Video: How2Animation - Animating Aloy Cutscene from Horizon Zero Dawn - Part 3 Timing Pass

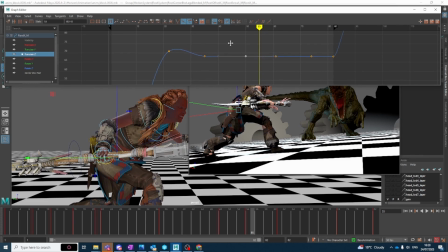24:55 Just a tiny bit of movement. These are always the hardest things, just to keep the character alive if they're not doing anything, so good tip is just be very, very subtle with it.
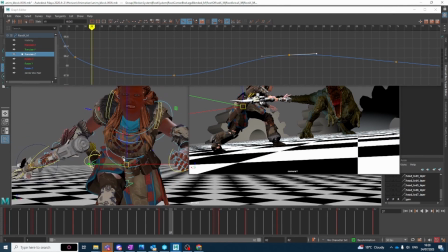25:12 Cool. Also we want to keep her kind of breathing a little bit as well.
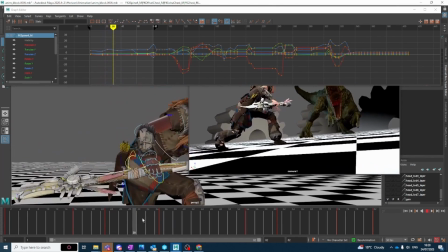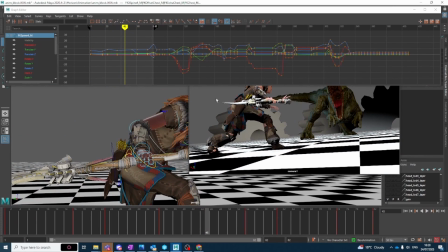25:25 So there's a little trick that I could do here now, is actually add a breathe layer, almost.
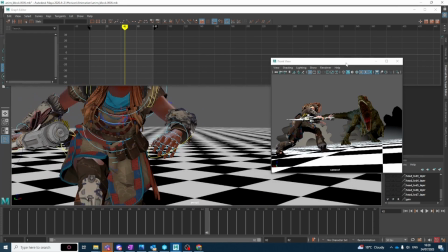25:34 Sometimes it works, but I think it's worth a go. So I'm going to do animation layer.
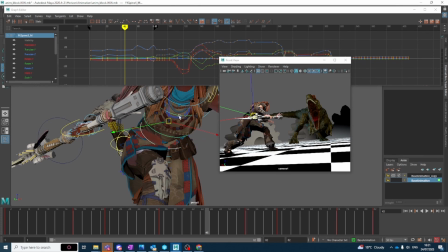25:41 I'm going to select these three here.
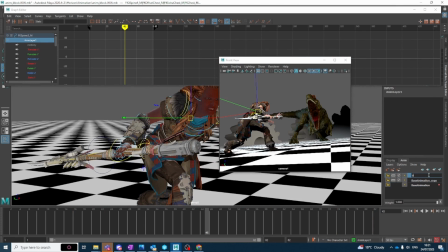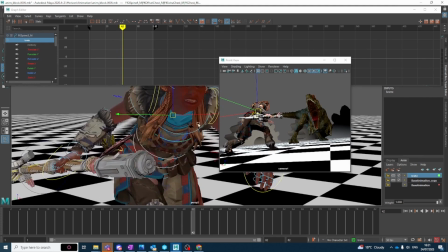25:54 Can't spell breathe, no one. Actually, I'm going to add that one as well.
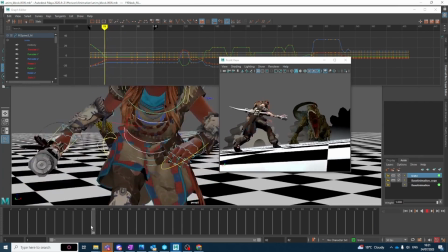26:00 Okay. So I just need to find a bit where she's kind of still.
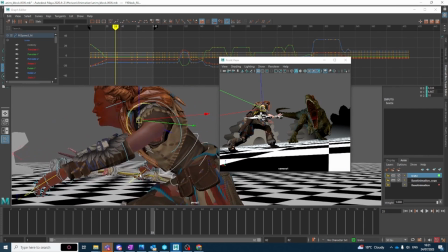26:06 And what I'm going to do is just add on top just a breathe loop,
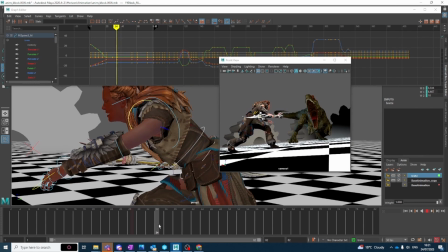26:13 which I can kind of use throughout the animation if I need to.
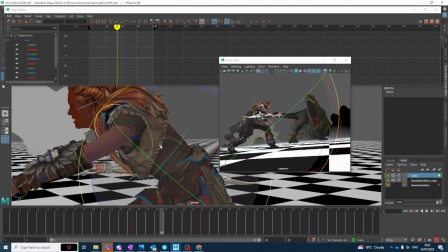26:20 Okay, now all this is you rotate this back like that.
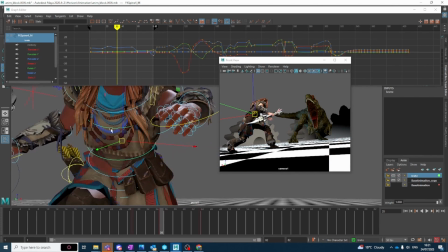26:25 And you can go big with this as well, because you can weight the layer as well.
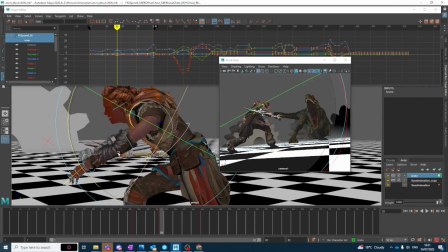26:31 But you basically do that. You counter rotate this one back and these ones forward, like so.
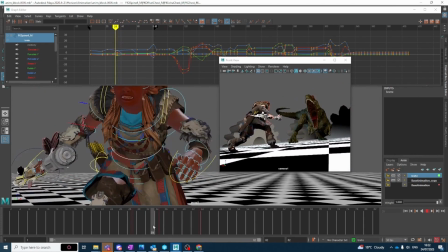26:41 So you see that's way too extreme. But what I can do here,
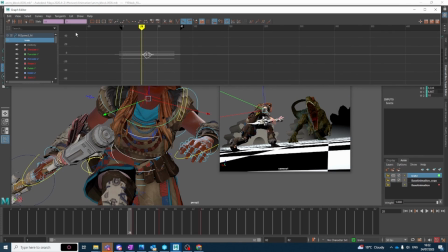26:48 select objects, I'm going to loop this front and back forever. And then just dial the weight down and keep the weight down as I need. So we'll just see if that actually adds anything, if it's even worth keeping.
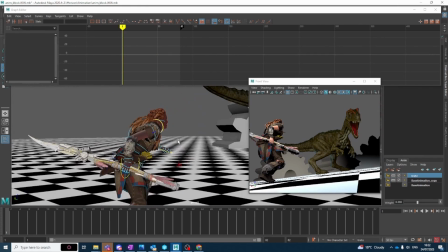27:05 I would imagine it's going to add a tiny bit of movement, just to kind of keep her alive.
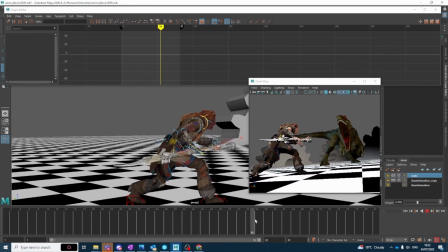27:12 Yeah, it's probably a little bit too much. Just going to dial it down even more.
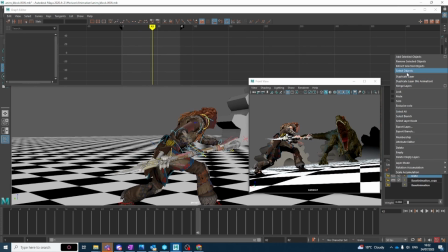27:27 Might be a bit too quick as well, so I can slow that down by selecting the objects and just spacing this out a bit.
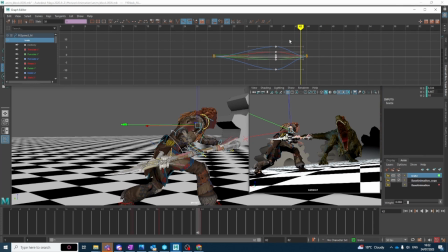27:35 So the pattern I want is probably something a bit more like that, with kind of a longer breath in and a shorter exhale.
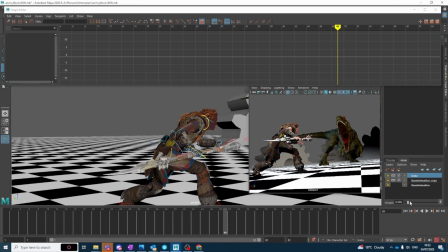27:51 Okay, so just add a tiny bit of motion to the upper body.
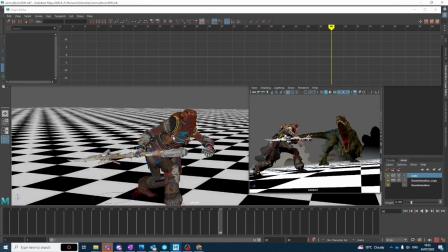27:58 Cool, I'll keep it for now, and if I don't like it later I can always get rid of it.
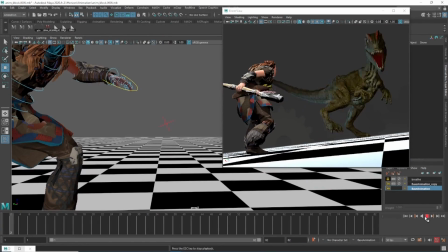28:02 Okay, so I've done a bit of work off camera, so as you can see the start is looking quite nice now.
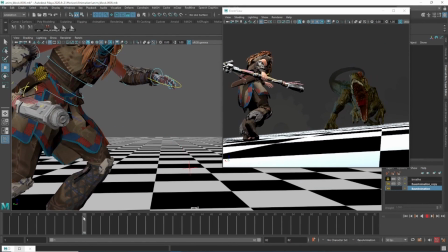28:10 Changed the timings a bit so that the dinosaur is going to stomp about here, and then she takes a step a little while after.
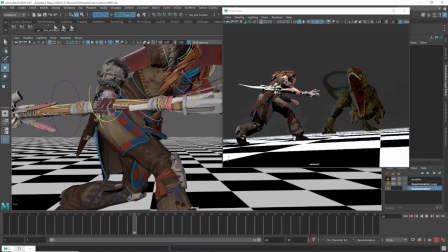28:18 I didn't want them moving at the same time, so you're supposed to look at him, then you look at her.
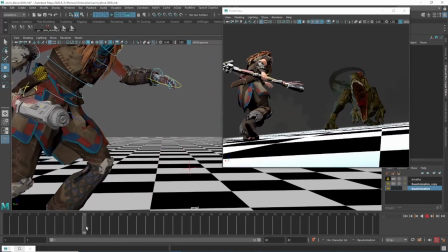28:23 So always a good tip if you got the opportunity to just have one character move at one time, then do that.
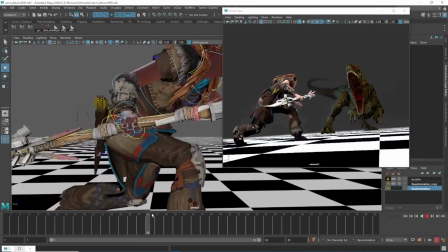28:32 Cool, so that's feeling quite good.
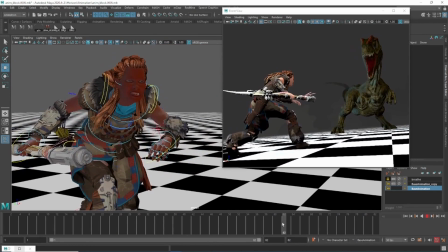28:34 So now what I'm going to do is just work on this little reaction of hers before he goes for the actual attack itself.
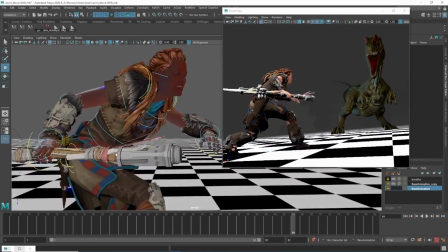28:41 So you see it looks pretty mechanical. We're just going from kind of pose to pose.
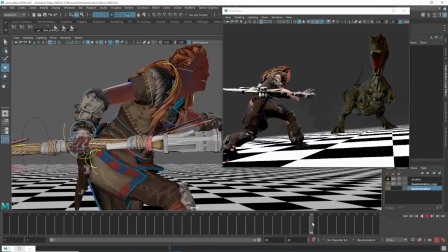28:46 I don't think I ever did a breakdown between here and here, so that's why it looks so kind of robotic.
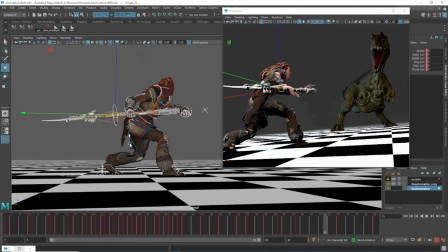28:53 She kind of floats up. I imagine there is actually a breakdown there, but it's kind of doing, yeah, it's kind of doing the wrong thing.
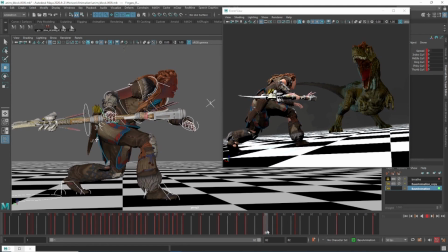29:03 So we go from this pose basically to this pose. So what I'm going to do is just kind of retime that so it's in the middle, and then let's get a little bit of
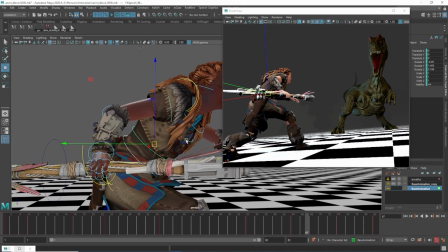29:16 overlapping action just in the chest area, just to kind of keep it feeling nice and organic.
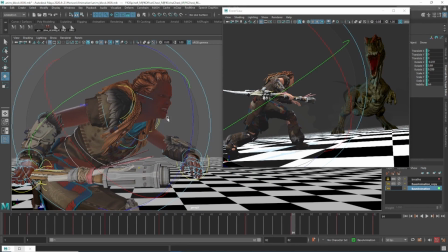29:23 So I'm going to do a slight down position here, just notch that down ever so slightly,
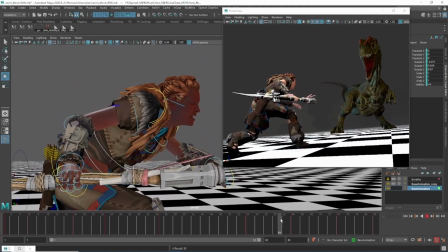29:30 make this an up position here. Okay, and then basically break this down a little bit.
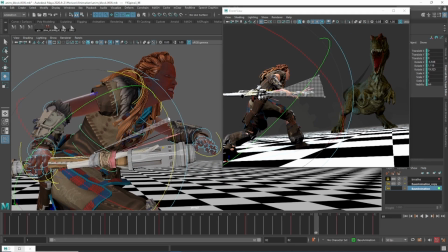29:37 So what I'm going to do is just lead, really subtle, but just lead slightly with this control, and then basically delay these two in the breakdown. So these will go downwards. And that'll just give her spine just a little bit of something in that area.
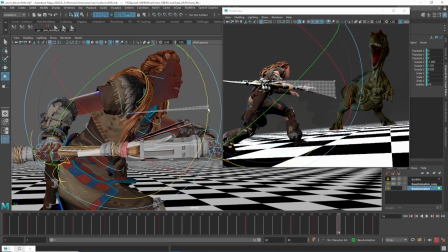29:57 And then I need it to come kind of back down afterwards.
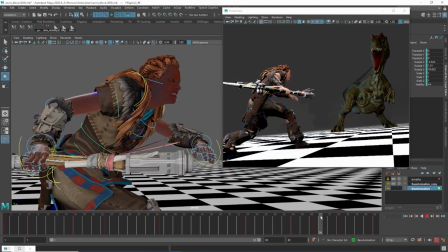30:04 So get a bit of a reaction there.
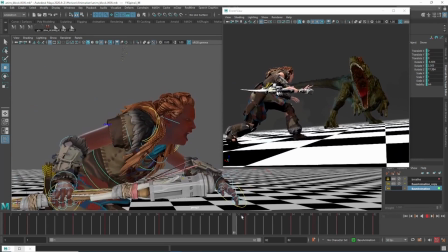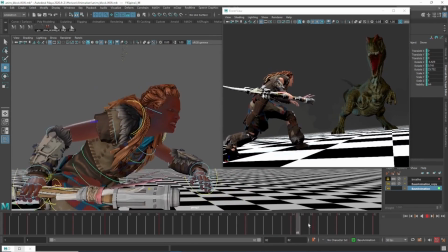30:11 Okay, I think that's kind of working. So what I'm looking for now is just anything that looks a bit static and kind of robotic. You notice how her upper body is kind of nice,
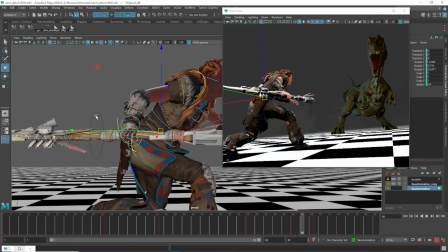30:23 but her lower body is like completely dead, and you never want that in 3D animation.
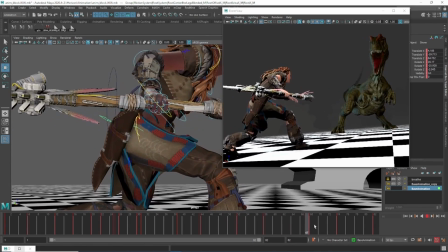30:29 You always want to keep everything slightly alive. It's not so noticeable from here, but I can still kind of see it. So it's going to be a combination of this control and also the hip control just to keep it alive.
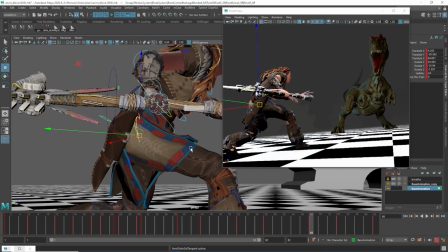30:43 So I'm just going to switch this over to spline to help me out. It's going to get her weight back a little bit and up. Maybe just rotate, just give that a bit of a nudge there.
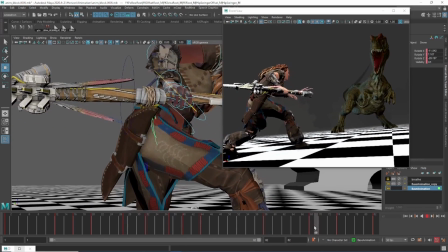30:56 Okay, and then most of it's actually going to be in this control here, so I'm just going to give this a bit of a nudge, which will just kind of keep this whole area alive a little bit.
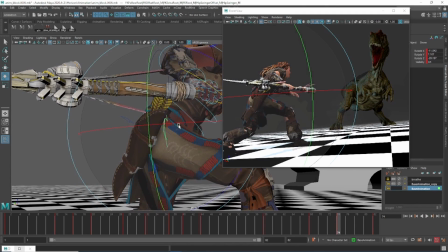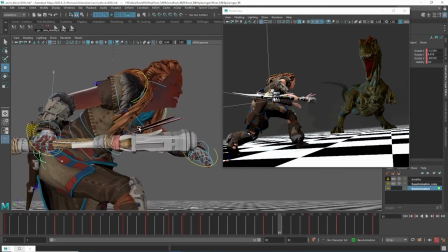31:17 Probably want to do like a tiny little anticipation down beforehand as well.
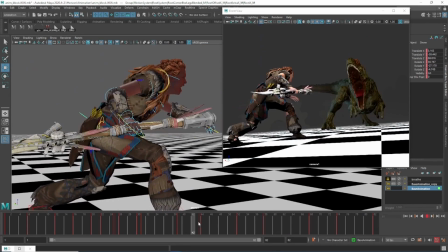31:24 Maybe just from here. So
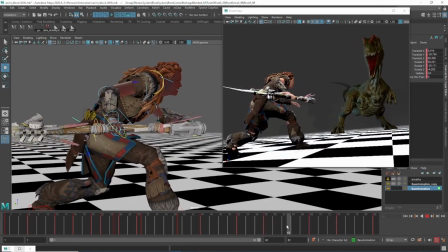31:29 instead of her just coming straight up at this point, what I might do is actually start leading with the hips, so they sort of come up first, but then counter rotate down ever so slightly.
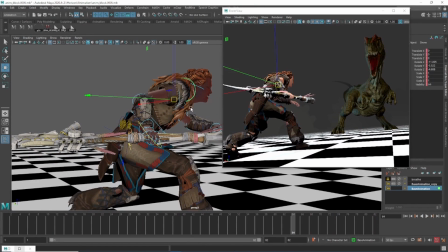31:41 Okay, so we've got something a bit more like this. And then what I want to do is just feed this into the shoulder, especially this arm here because it's right in camera,
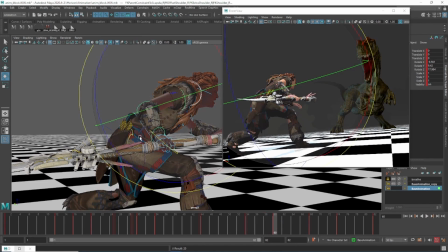31:51 and just kind of delay that slightly. So around about here, just kind of drop it down so it's not coming up exactly at the same time.
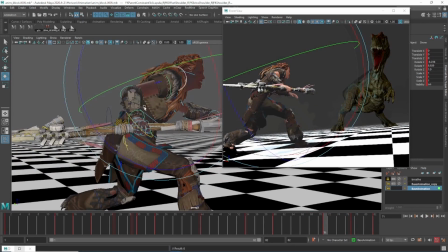32:00 So there's a bit of an overlap, a bit of a delay in it.
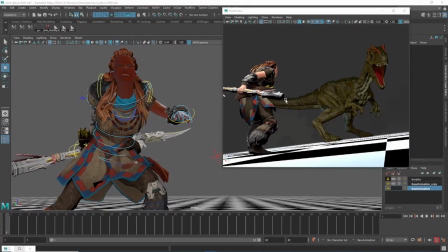32:10 Okay, so if I play this now,
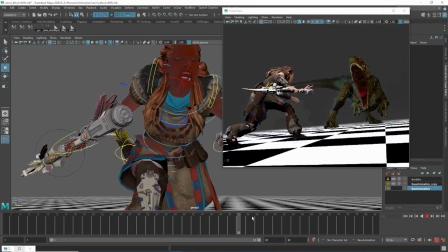32:15 yeah, it's not looking too bad. I think I could probably get a little bit more in the neck.
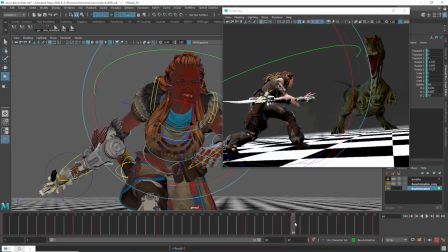32:20 So probably about here, just kind of delay the neck a little bit, come in up, and then maybe just overshoot it ever so slightly here,
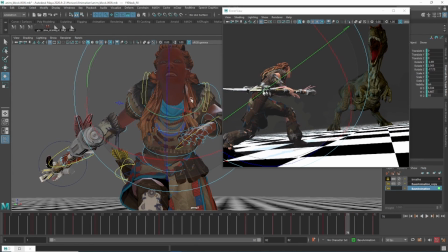32:32 and then probably just keep her kind of looking straight at his head to make it nice and clear that she's got
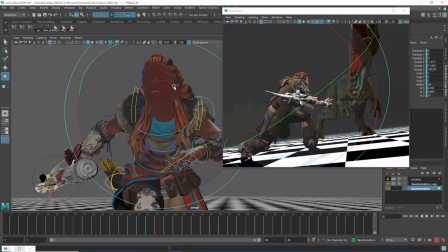32:40 her eye on him and is anticipating this bite coming in.
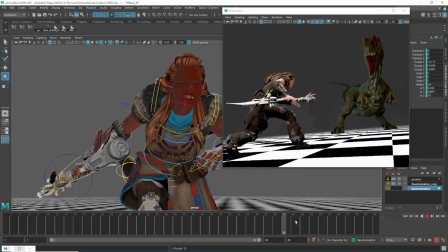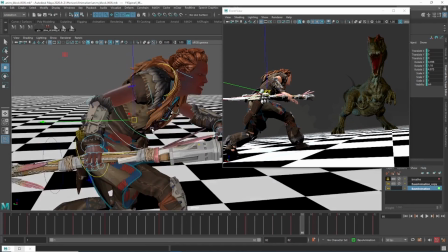32:51 Right. So still something a little bit funny about this bit.
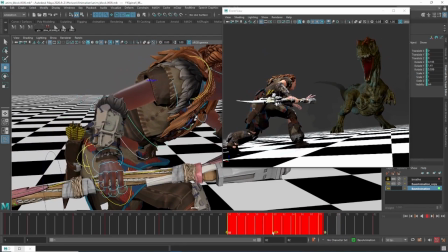32:57 So what I might do is actually try leading with the chest as well.
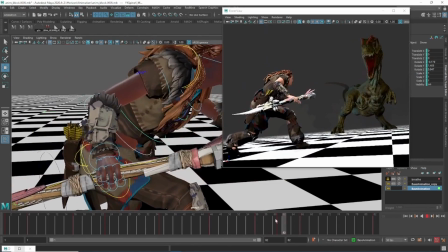33:05 Yeah, that works better. I mean, there's two ways you can do stuff.